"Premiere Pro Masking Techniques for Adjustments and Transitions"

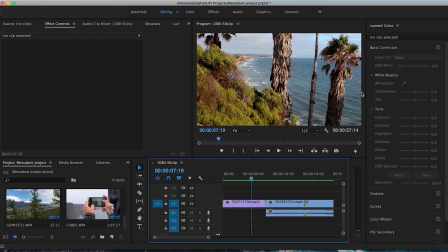Hello and welcome to another FilterGrade tutorial. My name is Leighton, and in this quick video, I will be showing you how to create a mask in Adobe Premiere Pro. So masking is helpful when you want to apply a color grade to a specific section of your video, or if you'd like to cut out or place something on top of your video. It's a way of integrating two or more separate clips. So I'm in a project here in Premiere.
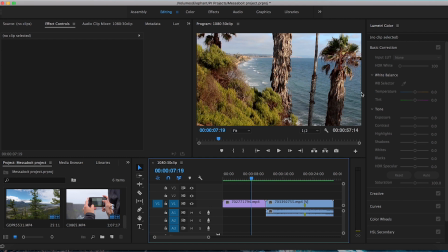Now the first mask I want to do is a color correction where I target a specific aspect or section of the video. So in this clip here, this prompt right here is drawing a little bit too much attention and it's kind of bright and not very well exposed and it's taken away from the entire scene. So what I'm going to do is actually just darken this so that it doesn't stick out as much. So as you can see, I already have my Lumetri color panel up here.
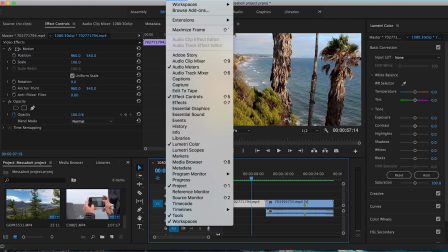If it's not already up, all you have to do is go to the top of the screen, hit window, and then go down to Lumetri color.
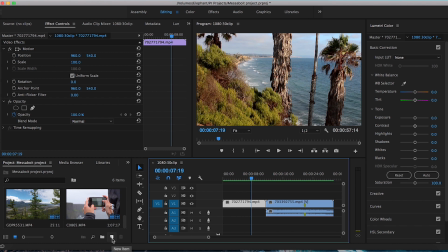Now on the bottom left panel under the projects tab, you want to go and click on this page with the corner turned up and hit new item and hit an adjustment layer. Make sure these are consistent with the settings of your current project. Hit okay. Now I'm going to click, I'm going to drag and place this on top of my video clip that I want to adjust.
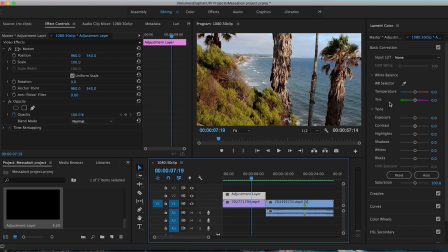And then from here, make sure you have this adjustment layer clicked. I can now make my adjustments in the Lumetri color panel. So I'm gonna decrease the overall exposure, bring down the contrast a bit too, as well as the highlights. So adjust these settings until you're happy with the way the tree will look. So it's still pretty high contrast.
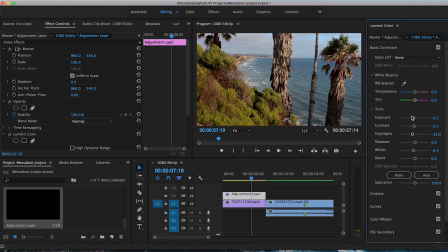I wanna bring down the whites, kind of flatten it out so it doesn't stick out so much. Maybe bring the overall exposure down a bit more.
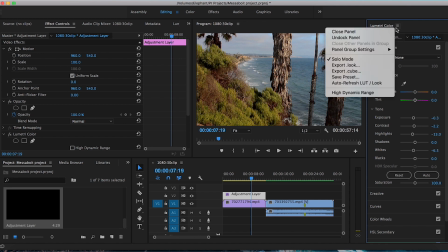Okay, perfect. So I'm just gonna get rid of this now so we can see our video a bit better.
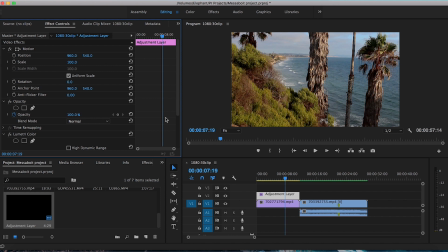Now what you want to do is under this effects controls tab in the top here, make sure you're still clicked in the adjustment layer. You can go down to where it says opacity, and there's actually three different options you can use here to create a mask. This is the free drawing pen tool where you can just click and make points. This is a rectangle tool or the four-sided polygon mask.
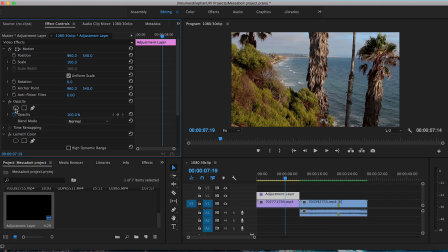And this is the ellipse mask or a circle mask if you want to make a vignette or you have a circular object that'd be easier to create this effect with. So I'm going to use the square or rectangle mask here. So as you can see, as soon as I hit it, the rest of the background has returned to its original state, and what's inside the mask is our color corrected version.
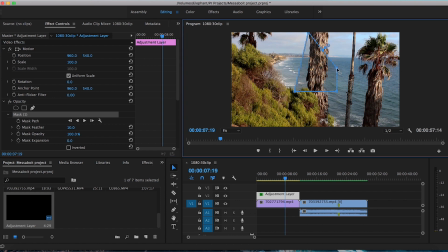So all you gotta do is rearrange these points so that it fits this tree. It's okay if it's rough to start off with, because you can always add points, as you'll see. So just get a rough outline going here. So right here you can see there's a little bit of sky here and a little bit of water here. So all you gotta do is click and it adds a point.
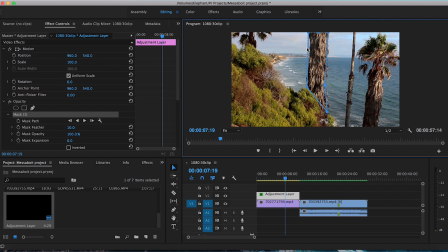I can then drag this down right about there, and same with up here. Click, and then I can then move it inwards. Now, it looks a bit rough, and the color grade is very obvious, so what I like to do is go down to the,
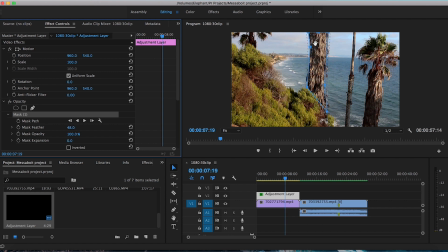under the mask settings, click on the feather and drag it to the right, and that's gonna extend the feather a bit, so it looks more natural, as you can see these dotted lines here. So when I click away, you can barely see that there's a color correction made to this tree. If I toggle on and off the layer, original version, and then more dark version.
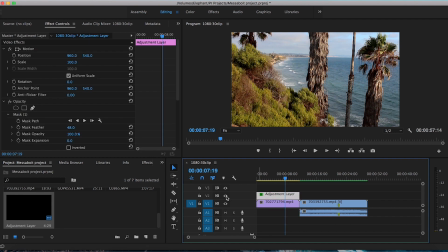So you can take this as far as you want. I can make this tree even darker, but now the exposure of this tree is more consistent with the entire scene. Now you can always move this mask and adjust it further. Just go back over here to the left panel, click the mask. Using the hand tool, we can just move it and maybe use it for a different purpose. So let's darken this bottom bush section here.
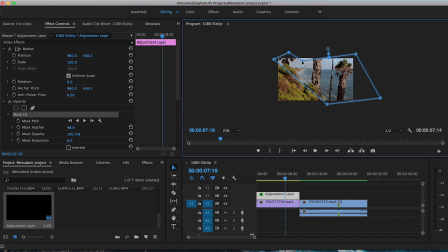I'm gonna change this to 25%. That way I can see outside of the scene. Add a couple more points.
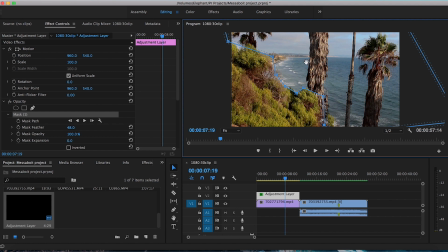All right, go back to fit. So again, this is a bit rough. You can spend as long as you want adding more points and adjusting this even more. Now you may notice that the wrong part of the scene is dark here. So what you have to do is back under the opacity section, click this box that says inverted.
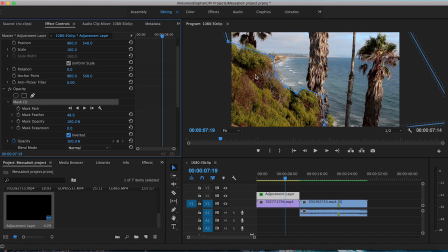Once you do that, the opposite receives the effect and this bush section here is now darkened. So that's how you mask for a color grade.
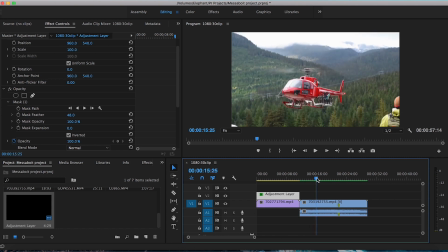Now next I want to show you a technique which I've seen a lot on YouTube actually, is where you use masking as a transition.
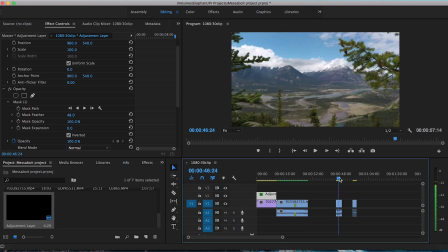And I've actually covered this in a previous video, but I do want to go over that because it's helpful in explaining how masking works.
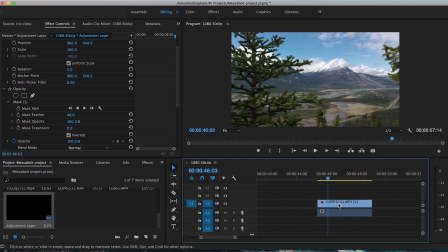So for this clip, it pans from left to right, crossing a couple trees. So I'm actually going to use this tree as a transition point, and I'm going to create a mask that covers everything from the right of this tree, and a new clip is going to be placed in.
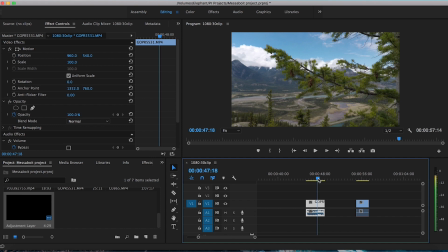So make sure you've clicked on this clip. You don't need to add an adjustment layer for this one. I like to find a good spot where I can start. And then again, I'm going to go over to the left-hand side, my top effects controls panel.